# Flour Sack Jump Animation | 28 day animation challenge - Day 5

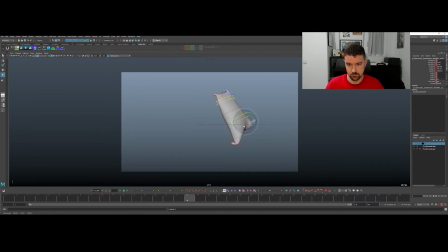(51:14)
Don't want that weird rotation that was going on there. It was like probably a gimbal, but I just keyframed it really fast. Boom. Now those arcs are working.
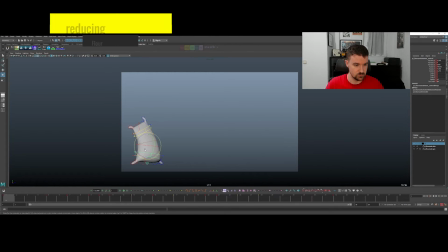(51:32)
There's too much of a shimmy here with the rotation of the lower part, so I'm gonna turn that down. I'm just using the crosshairs of the rotation as a guide.
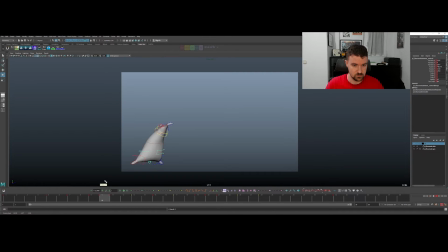Now I think we're ready to play around with this ending bit.
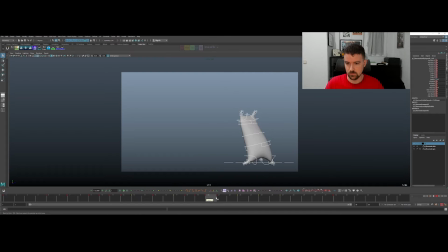(52:03)
So we kind of want to add some bounce in there. This section's like not doing us any favor in terms of overlap and just that squash stretch recoil.
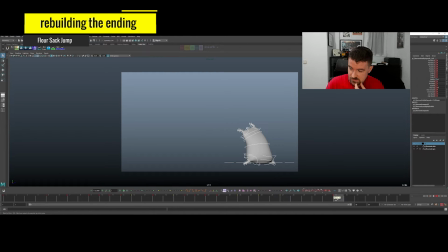(52:15)
I like this ending pose, but
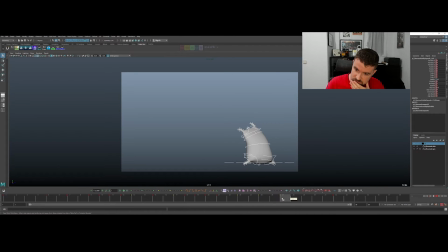(52:19)
you know, we could really use, I think, with that overshoot of having this be the overshoot, this like stretch, and then it probably bends forward a little. So what I'm gonna do is, it's one of those times where you kind of have to change your plan.
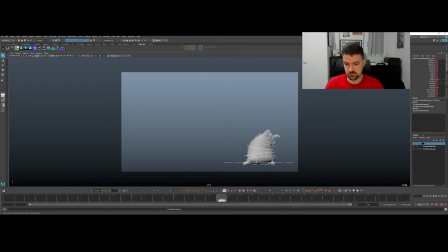(52:35)
So I'm gonna delete this stuff here in the middle. I'm gonna save this pose for now. And I'm just gonna copy this down a couple times. And then
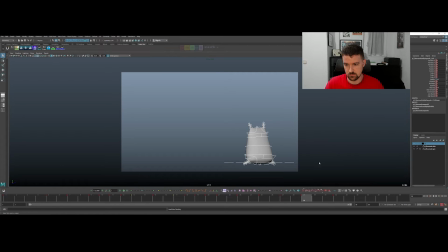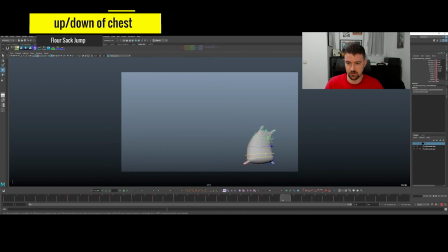(52:58)
I'm gonna work out a ball bounce kind of here in terms of it going up and down.
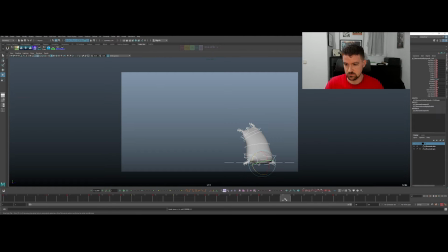(53:06)
Maybe I can copy this to say frame 27, 29. And then we can add, he's not as high up, but still pretty high up.
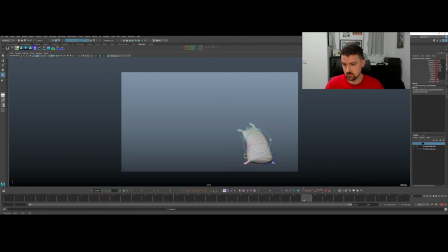(53:23)
But he leans kind of forward here, just to give us a change of angle, change of shape,
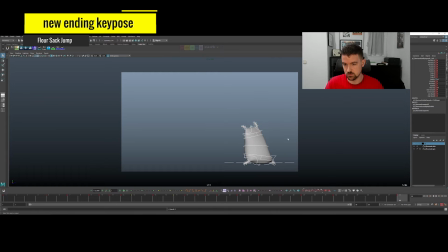(53:31)
without having him go super squashed down. That way he's still kind of like up and alert.
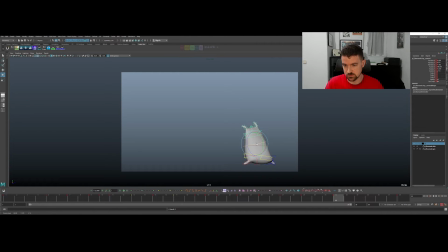(53:40)
I think we can play around with the rotations as well to get some like twisting going on. Okay, so what I'm thinking here is we can have
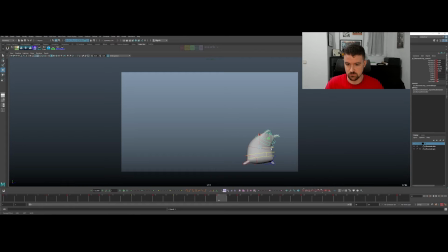(53:58)
the character squashed down even more from 21 to 23. This is probably like the lowest point. And then it starts to come back up again, the character. And then I think the whole time he's gonna be coming forward.
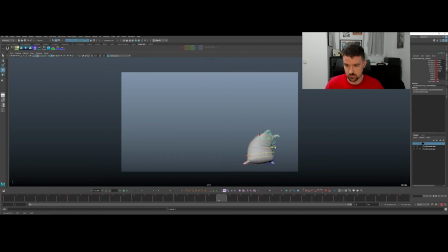(54:12)
He's got like this momentum here. He's coming forward. And so he'll probably be further forward on 25 than he is on 23.
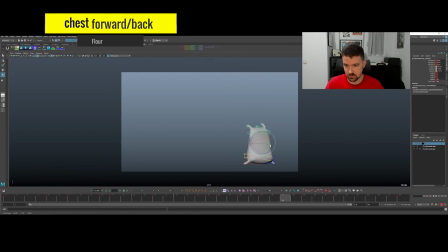(54:22)
And then he's gonna be coming up and back. I wanna give this a little bit of time to come up.
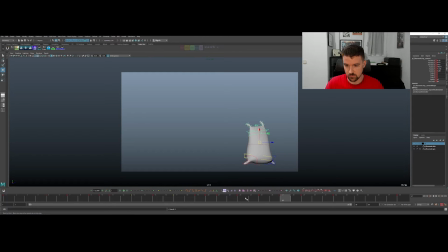(54:29)
Not worried about the tassels for now.
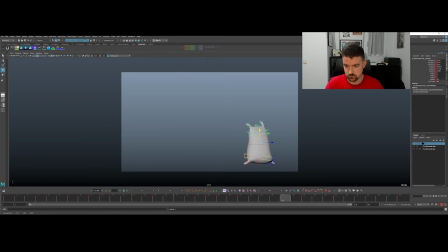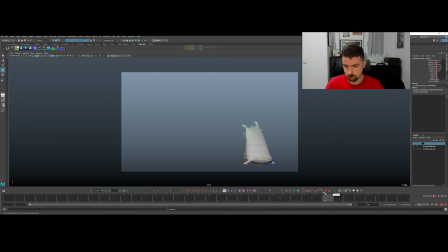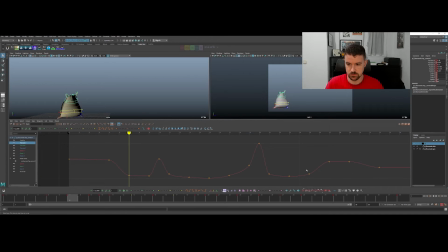(55:10)
Let's see what we got here. Okay, so we've got some weight here, which is nice. Rotation's probably back a little still.